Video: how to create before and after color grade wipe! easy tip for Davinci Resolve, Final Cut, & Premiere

Hey friend, welcome back to another 2 Minute Tuesday. And this one, I'm wearing the same outfit again. If you haven't caught it, I've just been shooting these on the same day. And so this one is going to be released a few weeks, probably after I shot the others and you've already seen them. But today's is not a lifesaver kind of 2 Minute Tuesday tip. It's just a nice little thing that you can do for fun. And this is going to be how to wipe a color grade before and after. It's something small that I do when I'm demonstrating my LUTs or when I just want to show someone kind of something fun about this is what this footage looked like and then I color graded and here's what it looks like. You could impress some clients with this, I'm sure. And if you ever want to sell LUTs on your own, this is a great way to do that. So I'm going to show you how I wipe a color grade on and off. And it's really simple. So let's go ahead and dive into the computer and I'll show you on this 2 Minute Tuesday.
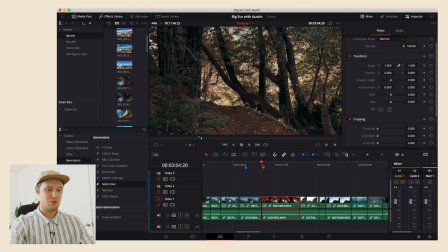(1:14)
All right, here we are in DaVinci Resolve. All I'm gonna do is drag through this clip here and show you the most interesting part.
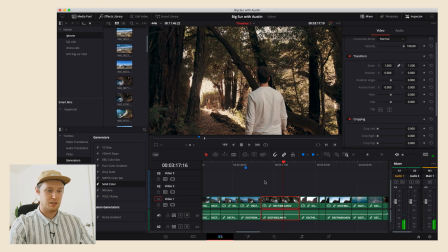(1:22)
I think it's right here. So I think this is where I'm gonna want the color grade wipe to happen because this is probably the most significant before and after. I may not be done color grading this image because I'm not done with this video yet,
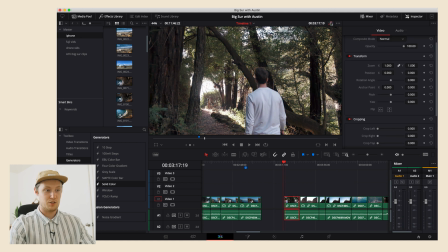(1:35)
but I think the before and after is a big enough difference to show you what the wipe is going to look like. So all we have to do is duplicate this clip on top of itself. However you want to do that, I just hold the Option key and drag the clip on top of itself.
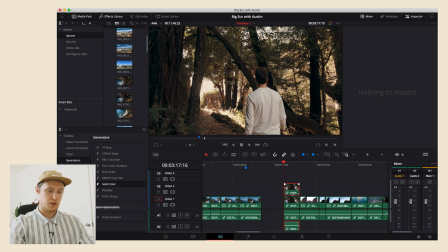(1:52)
And now the first thing that we're going to do is we are going to go
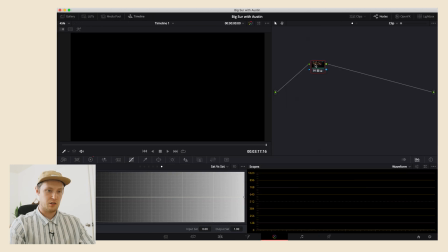(1:57)
to the color tab and we are going to reset that node grade.
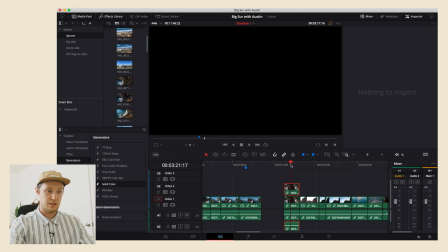(2:02)
So we need to make sure that this didn't select that node.
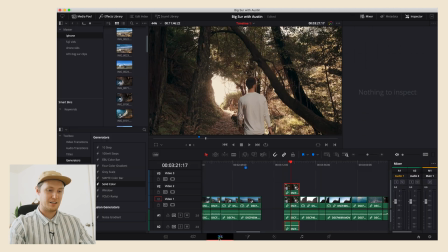(2:07)
So we're gonna make sure that node gets selected, go back, and now it doesn't look like there's a color grade on there.
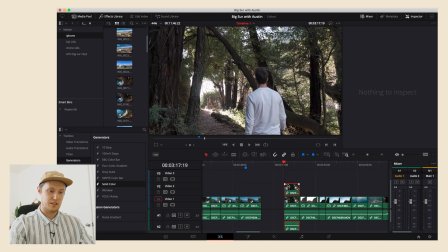(2:14)
So here's why, is because what we've done is we have put this clip blank on top of itself. So what we're gonna do is we're gonna crop this blank clip out of the shot so that you're left with seeing this clip.
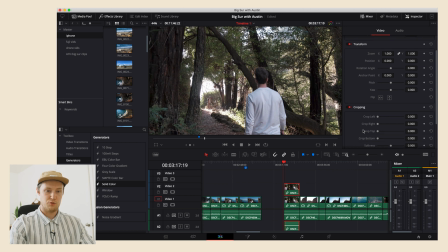(2:31)
But before that, because I'll show you what that looks like. So before we end up doing that, we're gonna add another layer, but I'll show you what this looks like. So if we do this, we add a crop, and then we go here,
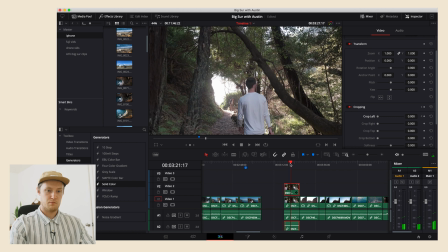(2:44)
let's say about halfway through, we're gonna add another, and we're gonna crop this.
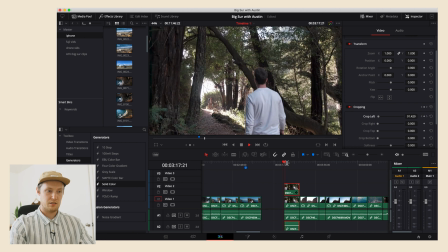(2:50)
When I play this back, this is one way of doing it,
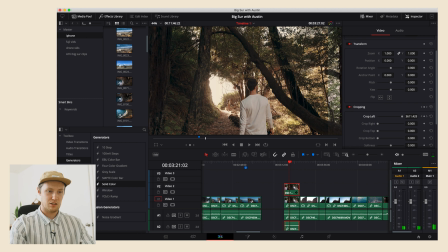(2:54)
but what you get is just this little line here, and it really doesn't do a helpful job of showing the before and after because you can't really see the point where it's wiping.
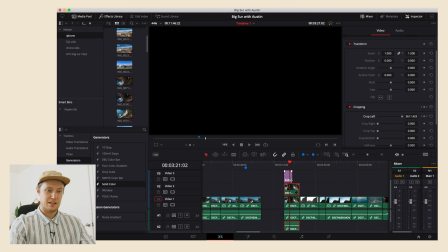(3:08)
So that's one way of doing it, but what I prefer to do is add a solid color and then I change it to white
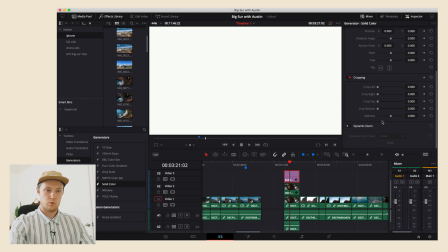(3:16)
and then I just make it with the crop, I just make it a really small bar.
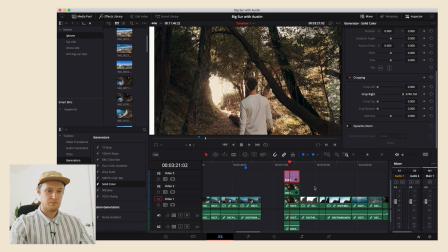(3:23)
And so now that I've got this small bar, what I'm going to do is I'm going to go to the beginning and I'm going to add a
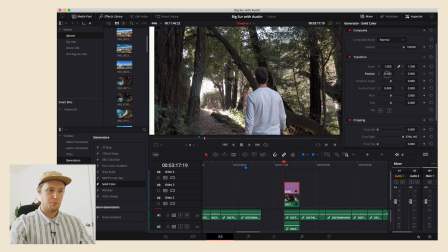(3:31)
position keyframe and put it just on the outside edge. And then at whatever speed I want this to happen, I'm going to crop it.
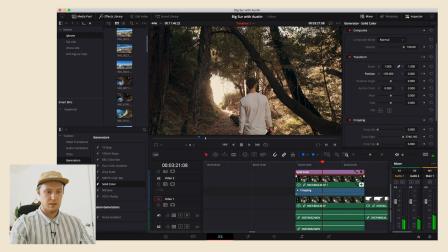(3:41)
And I've got a keyframe right here already, and that's the crop that I already did. So I'm going to just copy that. So I'm just gonna put a keyframe here. And by the end of that keyframe coming across,
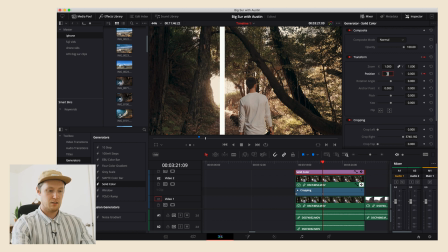(3:57)
basically it has to be at the end of the frame. So I just went ahead and typed it in because I know the frame width is 3840.
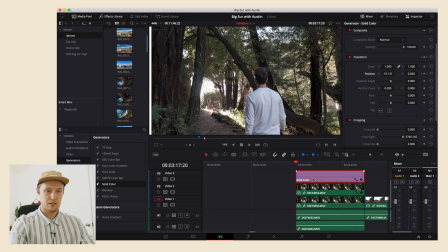(4:07)
So now when you watch this, here's what this ends up looking like. We need to start at the very, very beginning.
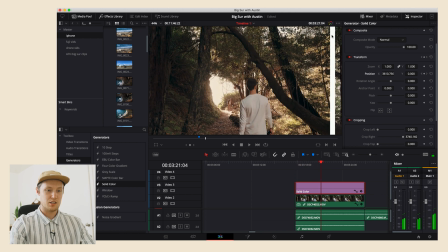(4:16)
And now it looks as if the white bar is causing the wipe, but actually it's happening underneath that.